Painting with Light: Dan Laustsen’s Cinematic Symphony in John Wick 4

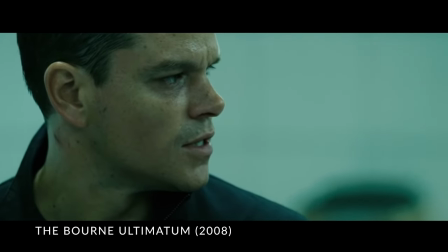[8:12]
Let's take a look at the Bourne Ultimatum series starring Matt Damon or the Taken series with Liam Neeson. These movies are shot with a gritty gorilla style that is very characteristic of handheld.
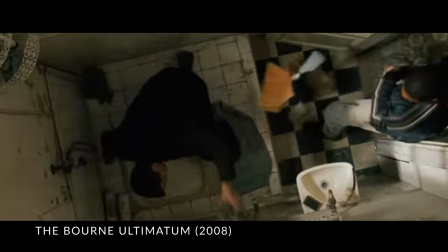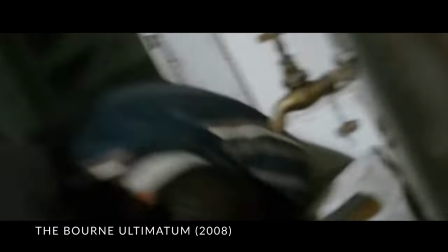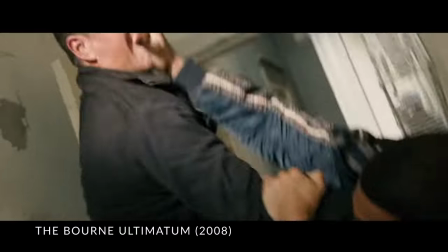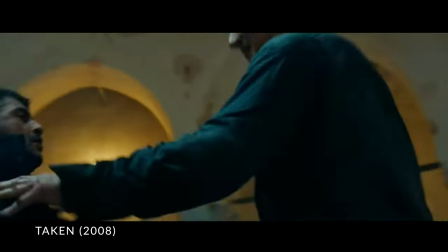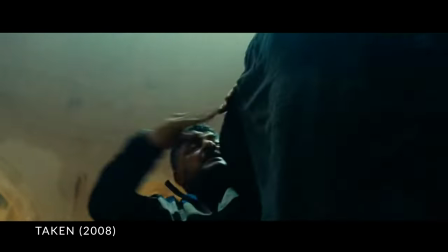[9:03]
The sequences are cut super quickly so you feel like there's a stuttering strobing effect going on
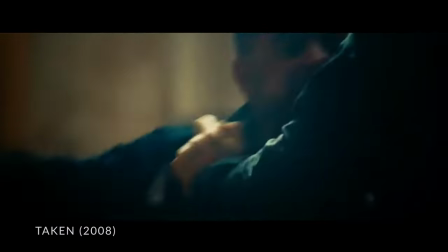[9:10]
that can be a little bit overwhelming and you are left with not really knowing what character did what action. Conversely, the fight scenes in John Wick 4 were filmed with smooth movements and were more long and drawn out, overall elevating the experience and fluidity for the viewers.
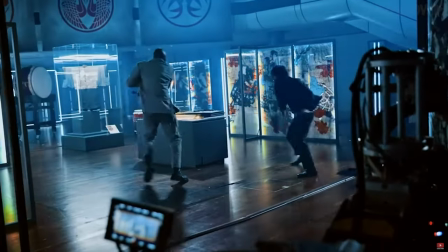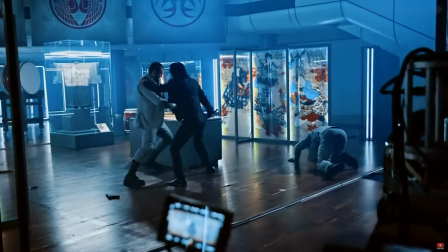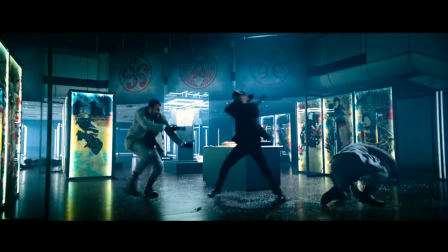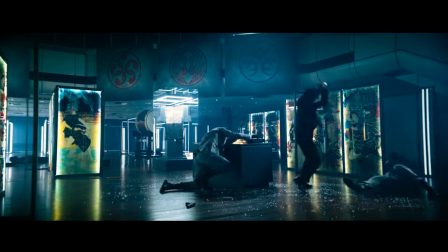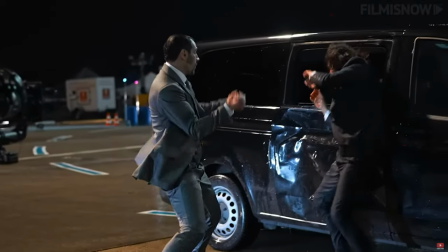[9:58]
Filming these fight sequences in one long drawn out shot is actually much more difficult to
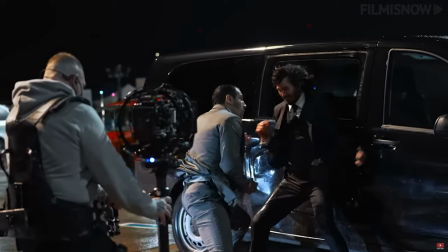[10:03]
execute because it requires the performers to be on top of their fight choreography and blocking.
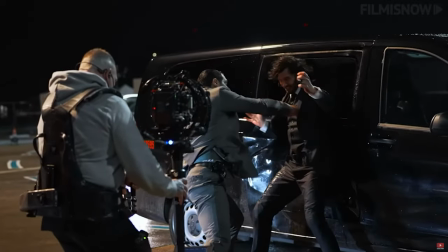[10:09]
The performance of the fight choreographers and John Wick 4 was nothing short of amazing.
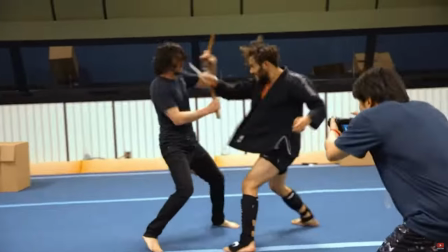[10:14]
In fact, they were so good that the cinematographer was worried about nailing the shots in as few takes as possible because the stunt performers,
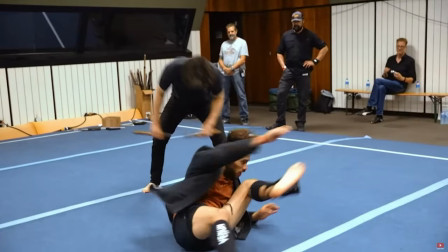[10:22]
including Keanu Reeves, who has over 30 years of combat experience, would nail the shots down in almost like one take. Another observation I made was the camera movements would follow the characters and the characters themselves would progress the shot.
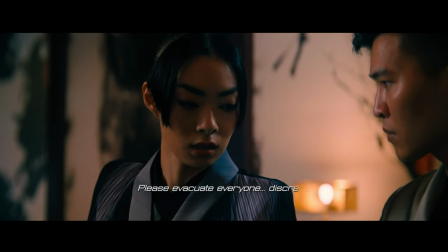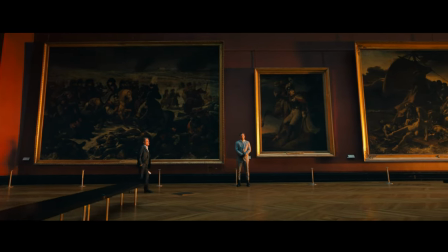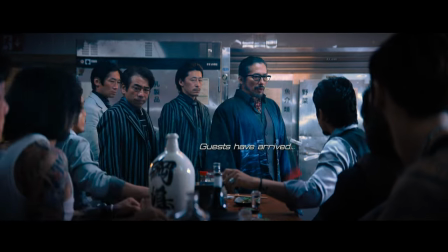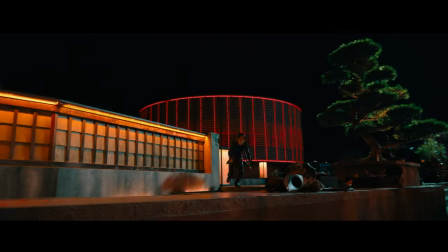[10:55]
What this does from a storytelling perspective is it places the audience in the point of view of the character that's in focus. Next up in shooting composition, let's talk about eyeline continuity. I'm going to throw a line on one specific point of the screen and notice how your eyeline is continuously directed to this specific location.
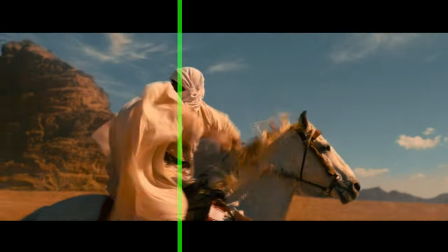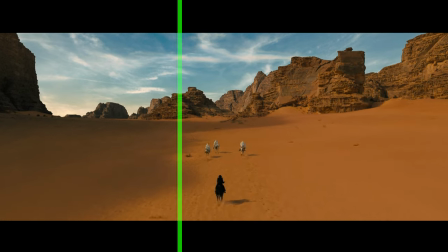[11:21]
Eyeline continuity is a fundamental filming technique in which the director and editor direct
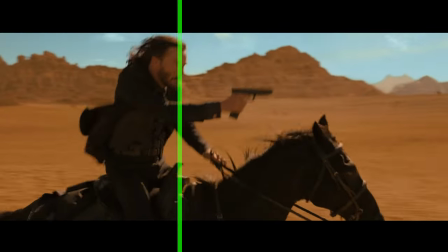[11:27]
the attention of the viewer's eye to a specific location on the screen despite the scenes changing.
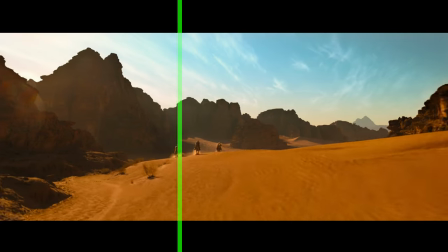[11:32]
This really helps to create a seamless and natural flow of visual information for the audience,
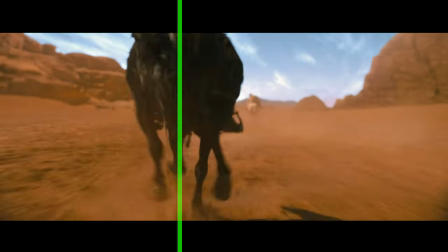[11:37]
making it easier for them to follow the action and understand the spatial relationships between the characters and objects in the scene. Okay, so there are two types of eyeline continuity that we're gonna discuss in this video. The first is the audience's eyeline continuity and the second is the actor's eyeline continuity.
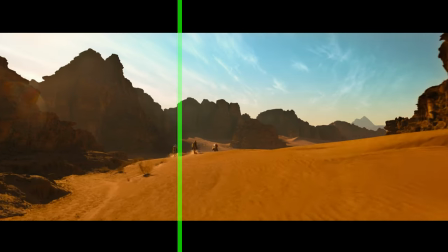[11:53]
The audience's eyeline continuity refers to the location on the screen in which the director is directing the audience's point of view.
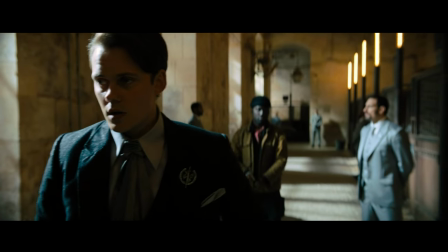[12:02]
Let's talk about the actor's eyeline continuity. This pertains to how actors are directed to look at a specific location while
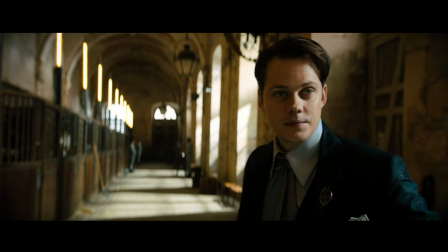[12:09]
on scene to make sure that the eyeline continuity of each character is consistent.
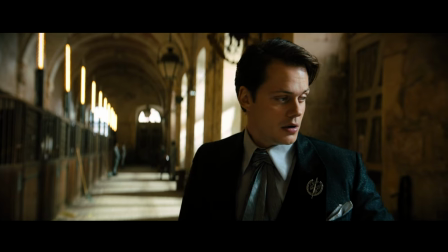[12:14]
So if one person is looking at a specific direction, the next scene should showcase what they're looking at.
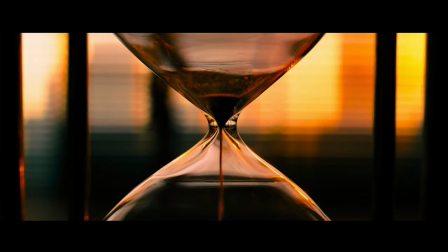[12:20]
In this clip, notice how Winston is looking down at an object. The next scene showcases a downward angle of the hourglass that is emptying. This is an example of eyeline continuity. One more fundamental technique I want to broach up upon is the over the shoulder technique.
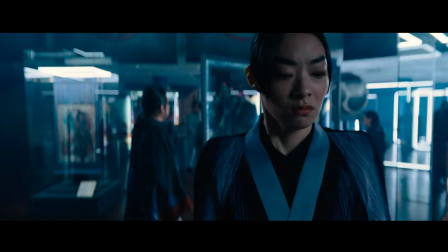[12:36]
You We see this all the time in conversations. In an OTS shot, the camera first showcases one person's perspective while he's talking, typically over the shoulder.
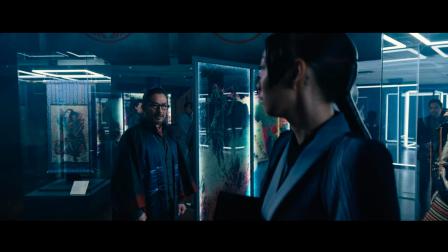[12:45]
The next scene flips to showcase the other person's perspective.
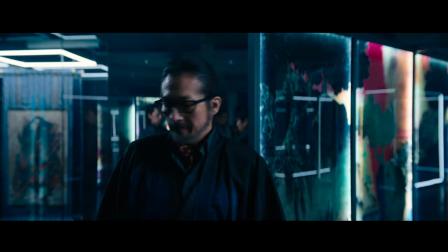[12:49]
This is another fundamental technique that is used to showcase the spatial relationship between two people having a conversation.
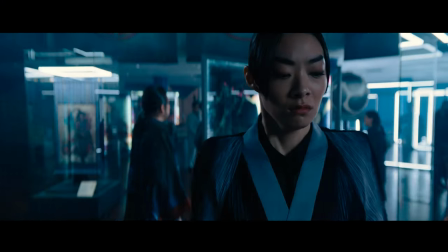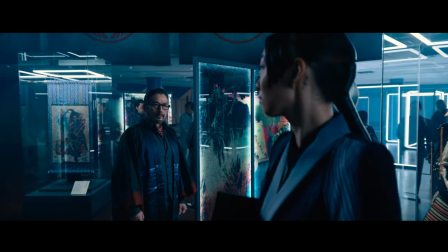[13:00] Akira, please tell my daughter that I look forward to our dinner.
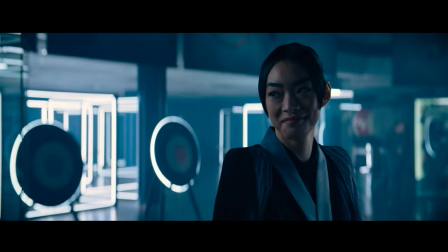The next section we're going to talk about is my personal favorite, the lighting.
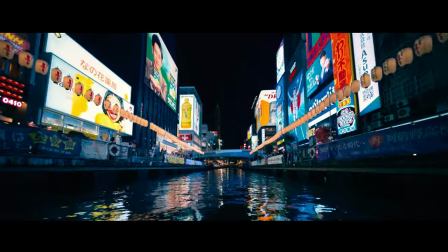[13:14]
John McFord has spectacular scenes that showcases so many cool places that I really want to go to with my girlfriend in the future.
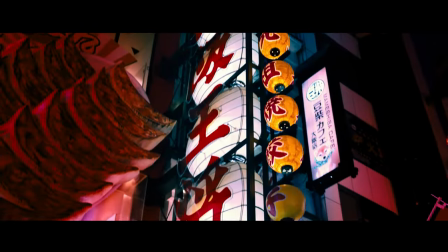[13:21]
In order to fully realize these scenes, the cinematography crew spent days pre-lighting the set.
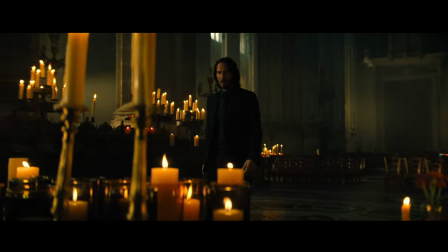[13:28]
The background of each scene was well lit and had very defined outlines. Dan Lawson's high contrast lighting technique is very resemblant of
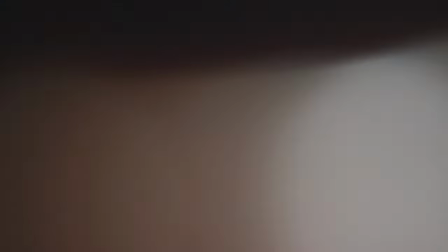[13:36]
the chiaroscuro painting technique that you see in a lot of renaissance paintings.
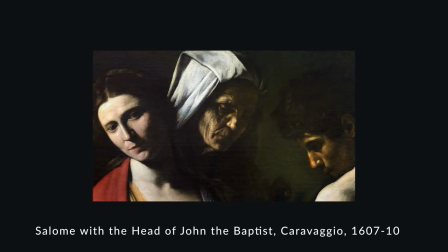[13:41]
The chiaroscuro is a technique in which you contrast heavy shadows and bright highlights together to create a more three-dimensional image.
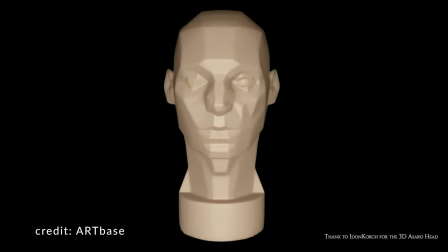[13:49]
For example, if you take a look at this subject right here where one side of the subject is white and the other side is black.
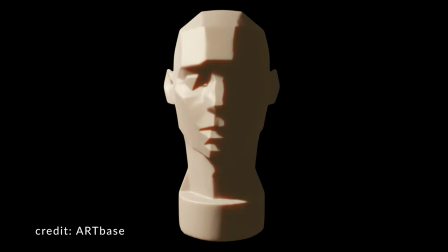[13:55]
If you place that on a background and you flip the background colors,
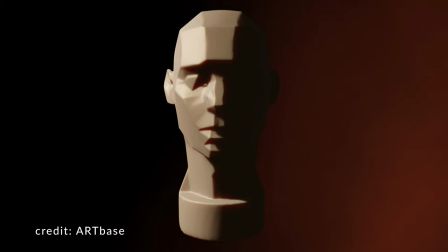[14:00]
you're going to notice that the subject of focus really pops out on screen. And this is kind of how every scene in John McFour looks.
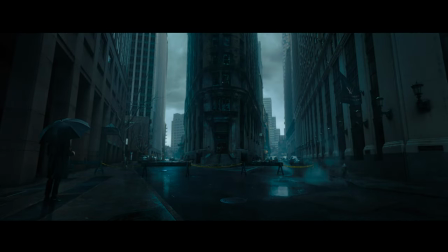[14:08]
When you take into consideration how enormous some of these scenes are and how many actors are performing at any given time on the set,
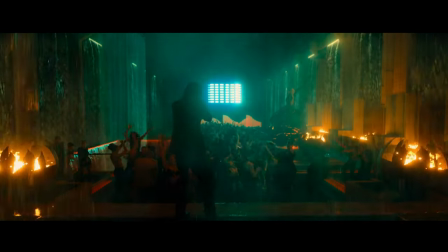[14:15]
the lighting setup that went into each scene was super complex to say the least.
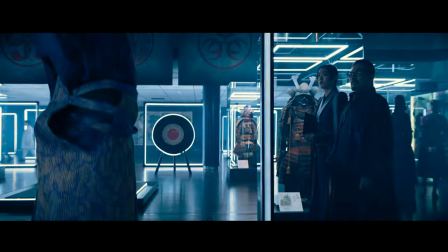[14:19]
Due to the fast-moving action and to allow the performers space and flexibility, the light fixtures had to be placed far away and not on the floor.
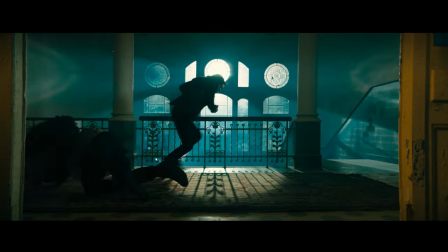[14:28]
To throw another wrench into the mix, the lighting that you see on screen isn't necessarily the lighting that the actors were seeing during production.
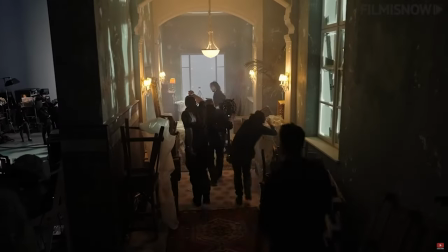[14:40]
So Dan had to focus on creating practical lighting for the actors to be able to see their movements while on screen.
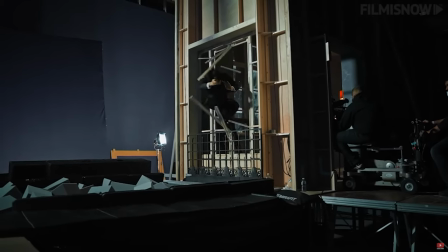[14:47]
So mixing the two was a really difficult endeavor, but he pulled it off.
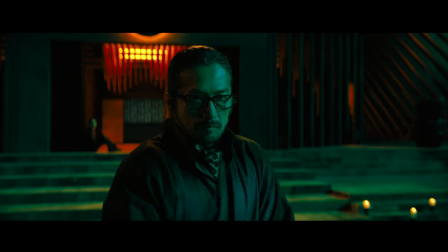[14:52]
Since the movie was largely filmed at night, all the light fixtures had to be quickly dimmable so that they can adjust the exposure while the characters were moving.
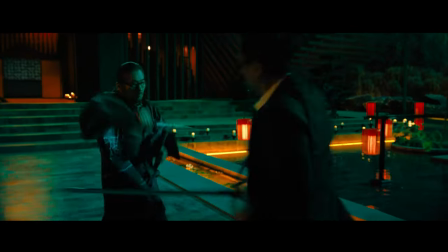[15:01]
The cinematographer crew utilized several LED fixtures for the fast moving
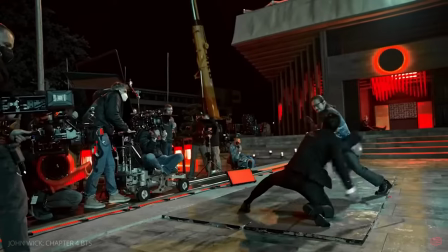[15:06]
shots and for the more established shots for scenes that they would stay within the pocket for,
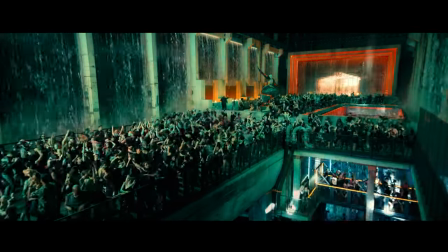[15:11]
they would use these huge lights, T12 and T24 dino lights. Let's talk about character lighting.
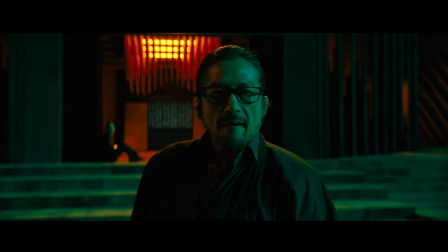[15:17]
John McFour is known for creating dramatic lighting.
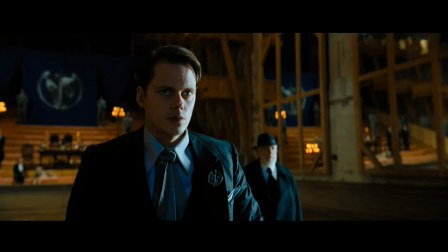[15:22]
To pull this off, Dan Lawson was a huge fan of single-source split lighting on the characters.
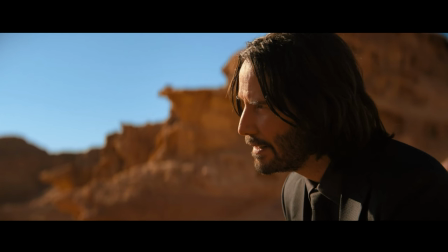[15:27]
If you notice in each of these scenes, one side of the character's face is completely lit up and the other side is dark.
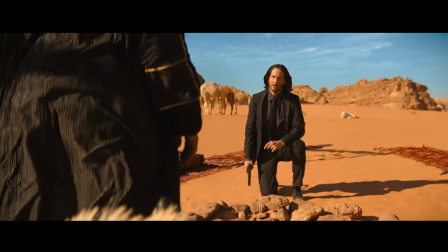[15:35] I'm afraid you've come a very long way for nothing.
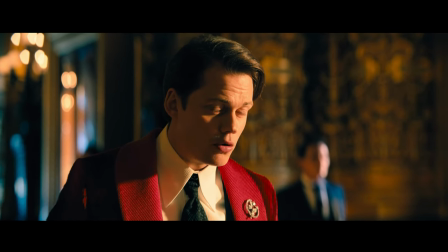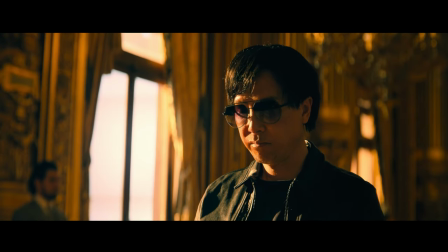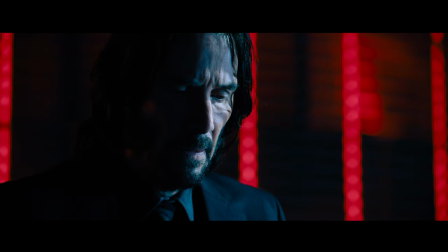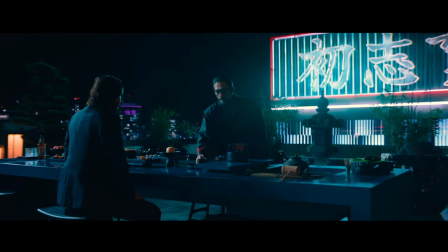[15:56]
Unlike conventional filming techniques in which there's a key light and also a fill light,
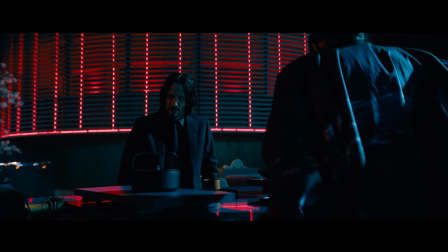[16:01]
the crew is able to get away with a single source split lighting because the background of each scene had so
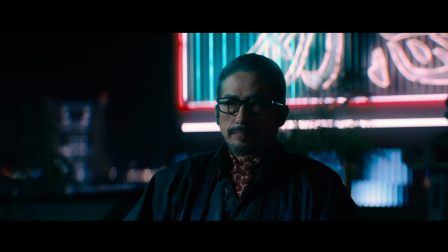[16:06]
much backlight that it would create a hairline on these characters which allow them to punch out from the
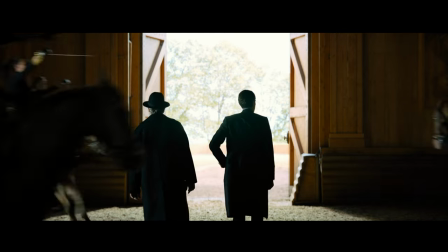[16:11]
background.
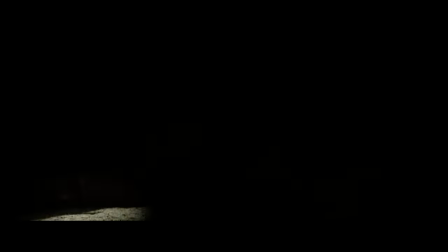[16:14] I fail to see how laying waste to Continentals is getting you closer to killing John Wick.
Now, if you look at my screen where I'm talking directly to you, you can notice some light in the back of my shirt, and that is the hairline.